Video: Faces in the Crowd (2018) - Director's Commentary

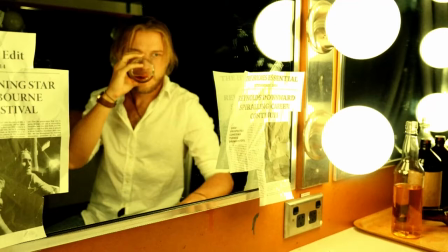951s
Yeah, like that. And I was in the theatre too. I think every single person who was there was in the seats except for you and Selena and I think Keenan to get sound. And James, of course. No, I think even...
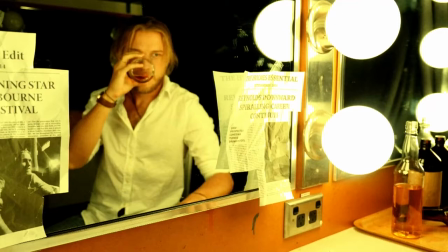967s
Keenan was up there with us I think it was just you four and everyone else was in the seats That was such a That was going to be a hard morning And Jesus Christ did our crew We had such a great crew So many people looked up It was like even general crew who brought extra people along It really helped out It does show which is the best part
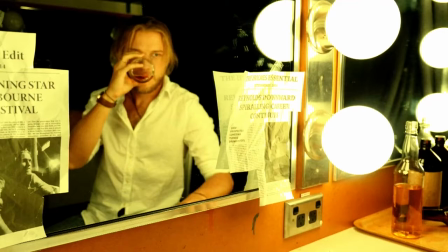988s
Obviously Trying to fill up 200 seats And be like hey come for half an hour It would have been really cool to just have a sign or something outside. I'd be like, come on in. But then you got to sign release forms. Do we... Well, no, what happened? I think we did have a sign. I think we did have a sign at the front, Chloe organized. And then she got people to sign the release forms before coming in.
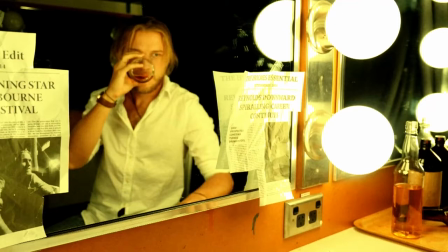1007s
Yeah, it was such a well-drilled thing. Yeah, it was really... And it was good to get that out of the way. And then bringing it to a more close set where everyone else... Yeah. Who wasn't just going to be, you know, a face in the crowd. How many times have you got a pun? Just twice. Just twice. Okay. I'll do it more. We can keep going.
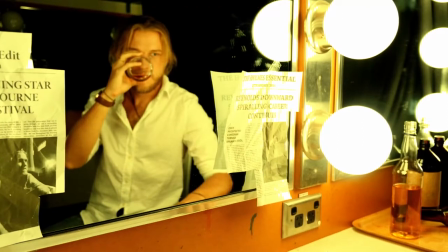1026s
Let's keep going. Before I forget, I want to mention, and this is a great thing. I didn't even know until after we'd wrapped that I think you ordered that shot.
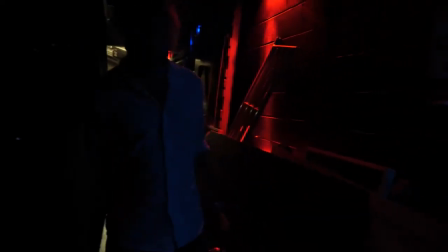1035s
Moist shot. Delicious shot. That actually is... I just want to quickly say that shot.
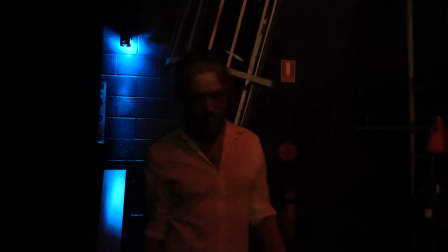1040s
You can pause it if you want. That's all right. That shot was the one shot I...
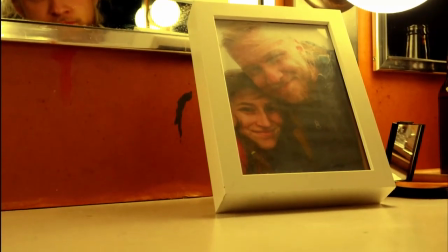1044s
Yeah, Tom. That's me on the ladder. Yeah. I really wanted that shot in there, and I've always wanted that.
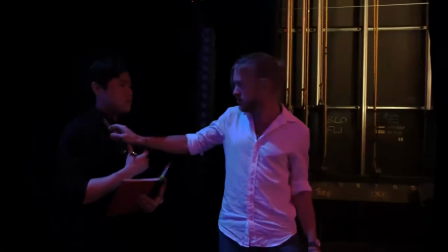1049s
I always pictured that shot. This shot here was the POC shot. Yes. when he slams the photo.
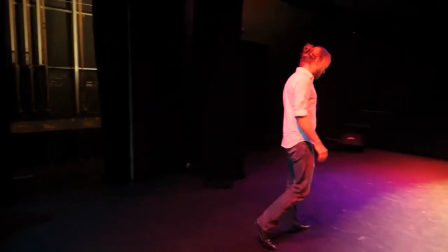1054s
That's the only shot from the proof of concept we did that made it into the photo. Okay, sorry. What were you saying?
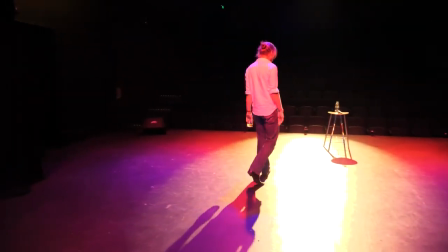1059s
I was going to say, in that dressing room there, he's trashing right now, this was your detail.
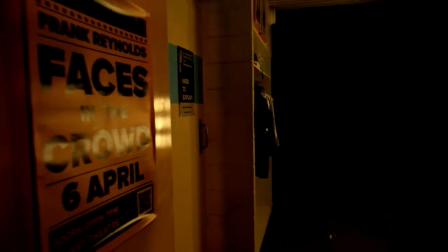1063s
If you look at the clothes right there, those are all the clothes that the heckler, the fan, and the critic wear.
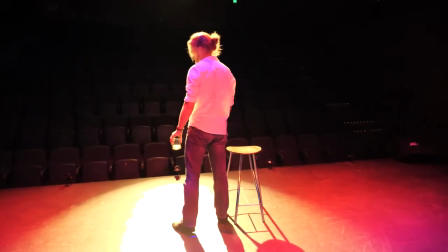1069s
Yeah. And I didn't know that till later, and I was like, that's the best detail ever.
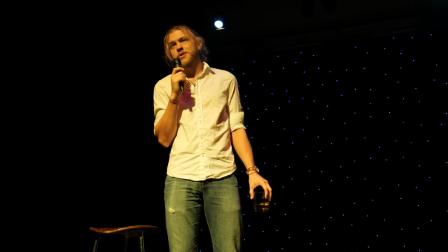1074s
We were really thorough with our details. We really were. And the hardest thing is to say that this film had a budget of 50 bucks.
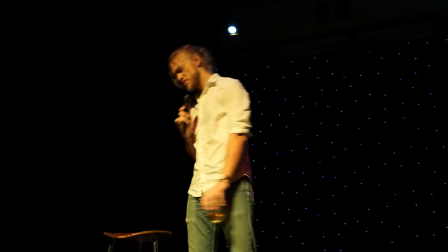1081s
Literally. That's the craziest thing. Like, all those clothes are just my clothes. And it went towards the posters that you see around.
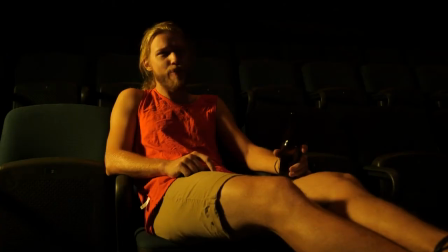1087s
And the Frank Reynolds shirt that the fan wears and everything. Yeah. I love the heckler so much.
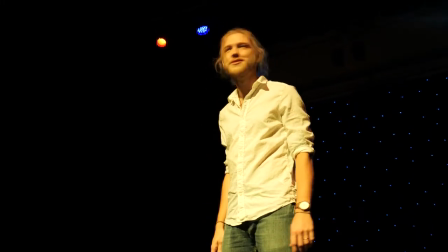1093s
So this is, um, we need to talk about James a bit more because he had a lot of dialogue to memorise.
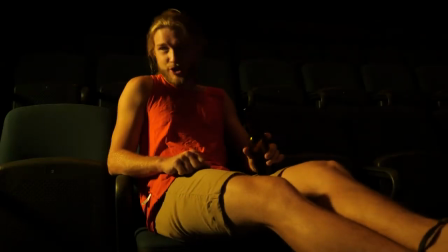1099s
Do you want to just pause while we have all three Jameses in the shot? I think it comes up. We'll just do it. Yeah, we'll let it run for a minute.
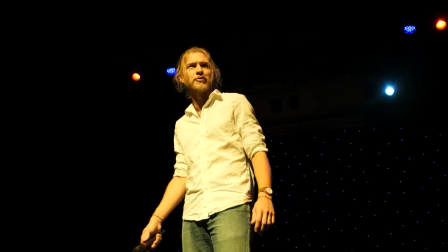1103s
The first cop shop is coming up. Oh yeah, we can pause on the first. Yeah. I really like I want to talk about the cop shop so I'd love to talk about James.
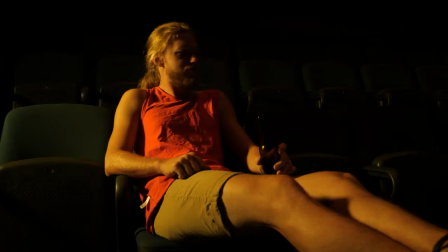1110s
And there's nothing better when you've got three Jameses on the screen. Oh, I just missed it. I could go back.
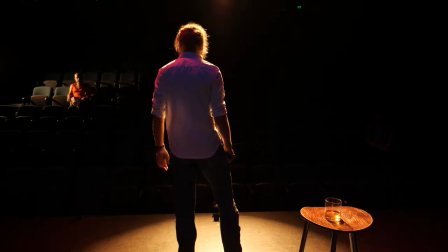1115s
Yeah, bring it up. Yeah. Oh, wait. There you go. There we go.
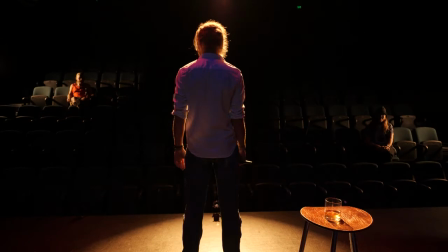1121s
I've made it. Three comps. I'm in charge it. Yeah, so let's talk about the composition shots because I think the theory that we went into it is that we don't want to be showing off anything. We wanted to shoot as if it was four different actors.
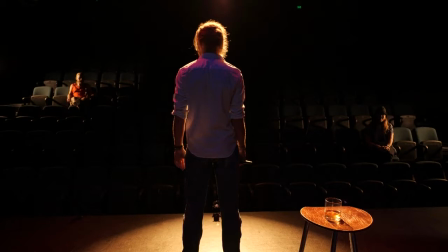1135s
We just wanted to shoot it as if we weren't trying to be like, hey, look, we can make multiple Jameses on screen. I mean, we just shot it as we wanted to and then did the work to composite him into all those angles. And the funny thing was the compositing was a really, really difficult thing to do at first.
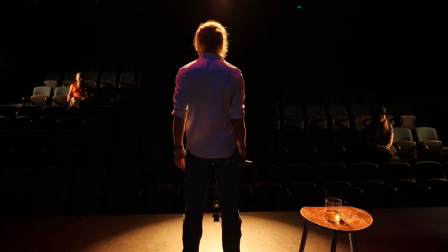1152s
Yeah. Because you and I have never done something like this before. Not to this level, no. Um, so we had to learn a bit of masking and stuff like that, which obviously is great when you have to learn something new. Um, it got us a good shot. Um, I don't think that's supposed to like, but it's like just clever.
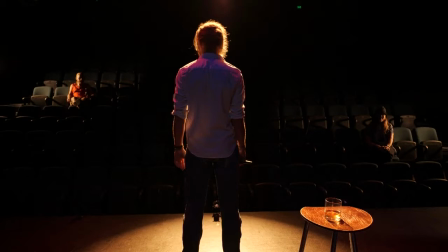1168s
especially when you get the critic one coming in later but yeah like James had a ridiculous work schedule oh my god yeah I want to talk about that James had so much those two days burns himself out all the time
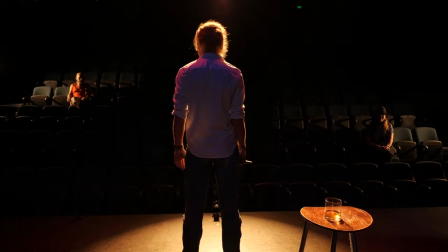1183s
and those days he was working so we shot on Thursday and Friday two days this whole thing so the first day we shot the last shot and all the stuff you just saw than with him walking between the hallways and him trashing the dressing room and all that.
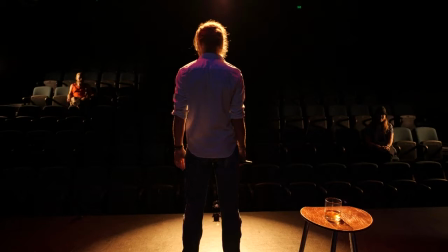1202s
And then the second day, we shot all of this stuff with him on stage talking to himself. So basically, last shot plus first three and a half minutes. Basically. And then all of this stuff was day two. So day one, he was working in the morning. We had like an 8 a.m. start time, roughly. He was working before then.
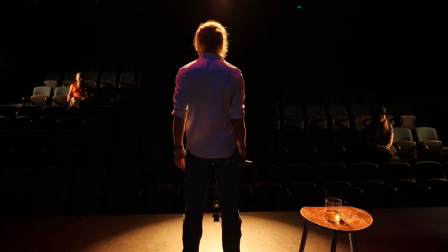1220s
And then I think he had to make up for the schedule. Yeah, and then he had to work again after the shoot, which finished at round two. And then he had a show on that night. And did he have a show on Friday night as well? Uh, yes. I think he did, yeah. But the Thursday was the killer day. Yeah. But he had, I think...
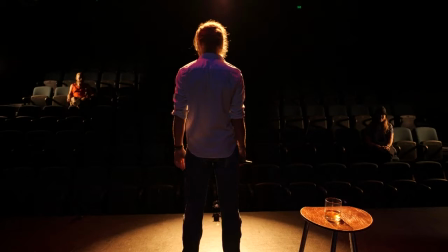1239s
And then getting up again at 8 for Friday. Two consecutive, like, 19-hour days or something like that. Something ridiculous. So, James is our hero on this, because, like, this was not an easy gig, as it is, on top of, like, the work. No, you've got to play four different people, right? Exactly. That's why I would never have done this, ever. Yeah.
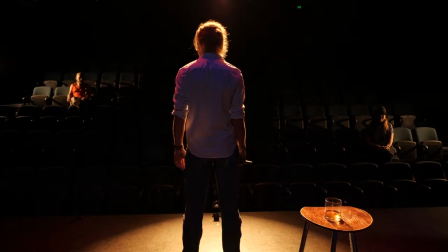1255s
I could have never played four caricatures of, and it's very dialogue heavy in the second half. Like very, like we go from three minutes of pretty much non-dialogue, bar myself. Yeah, quite little. Frank actually says one line. Especially for James to learn. He says like the, he says the line, I can't just see him busy.
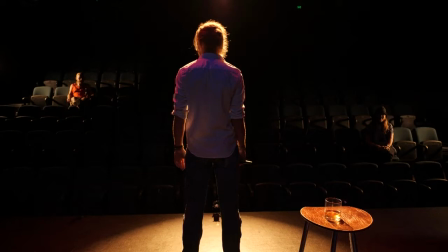1275s
And then. And that's pretty much it. And then you cut him off, really rude. Yeah. I actually say the most dialogue in the first three minutes. Yeah. And then I think he catches up to the second half. Bloody hell. But no, he had so much dialogue to learn and he crushed it all in that one day. He never had like a moment where he was just blank. I think it's virtually impossible to not,
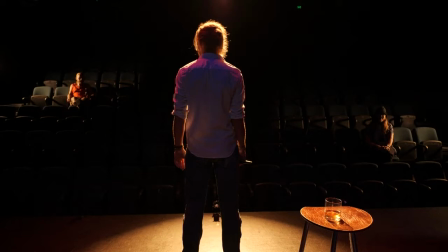1294s
because I think there was definitely a lot of moments where it would kind of bleed in a bit because he would have to do the lines, but then someone would have to bounce back the lines of the other character. But he also needed to memorize those lines because he needed to play that character as well in a different version of that shot.
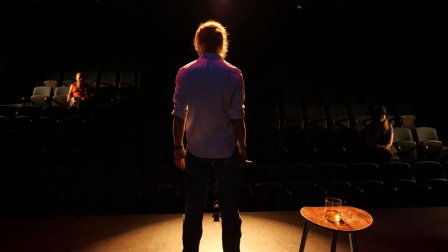1311s
So example, what you see now, this is one of the last things we did was these comp shots. where basically he's standing as Frank where he is right now, has to do the lines, go through the whole thing, and then we cut, make sure the camera doesn't move. We have to make sure that was like a priority. Yeah, we marked it on the ground and everything. Marked it, made sure it was held still.
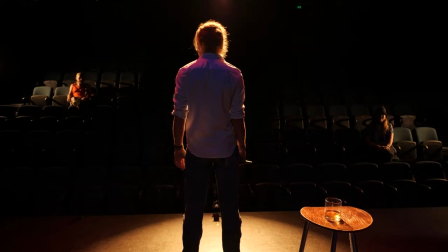1329s
James would run over, change, get into the seat as, let's say, the heckler, do those lines, get all the timing, do the looks, so he's kind of looking at the right spots at the right time. Then cut, he would get up, change again, run over, do the fan, and half the time we have to change SD cards during this as well.
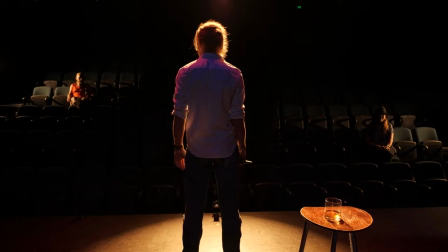1345s
There was a lot of running around and data wrangling while he was changing and doing all these lines and having people back. It was insane. It was a tricky thing, but it rewards you because it's like, look,
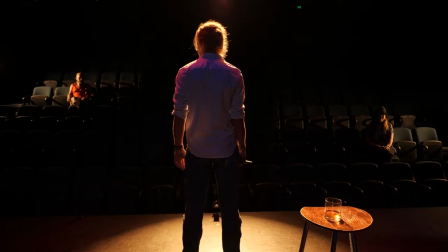1358s
if you're going to have four of the same person talking to each other, there's got to be at some point where they're all in the same shot so you can showcase they're all in the same room. Otherwise, it just looks silly. Exactly. If it was just shots of the fan saying his lines and then the heckler reacting and then it just seems a bit like,
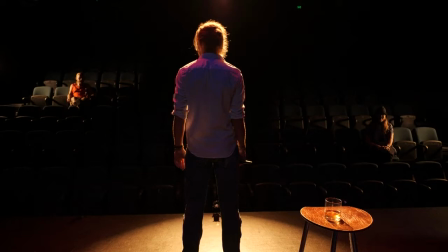1375s
oh, well, you could clearly see all it does change, but when you see something like this, it elevates. Yeah, because this is the first one right here, the first time you're like, oh, crap. There are shots like this, and you go, the production elevates itself.
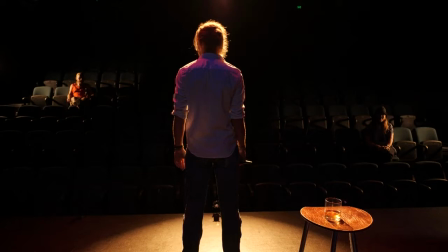1388s
Yeah. You know, like, it goes, it's like seeing shots like that where people go, wow, that's impressive, and it just elevates the value of your film. Well, that's the thing. This here is the make or break. If we got this wrong, then we've lost everyone. Yeah, and it was looking like it wasn't going to happen for a while.
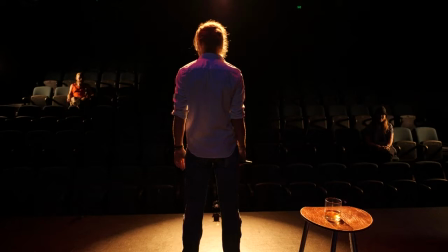1407s
I don't remember any, like, real, like, worrying situation. I think we always... I think we had time on our side, too. We had so much time to edit.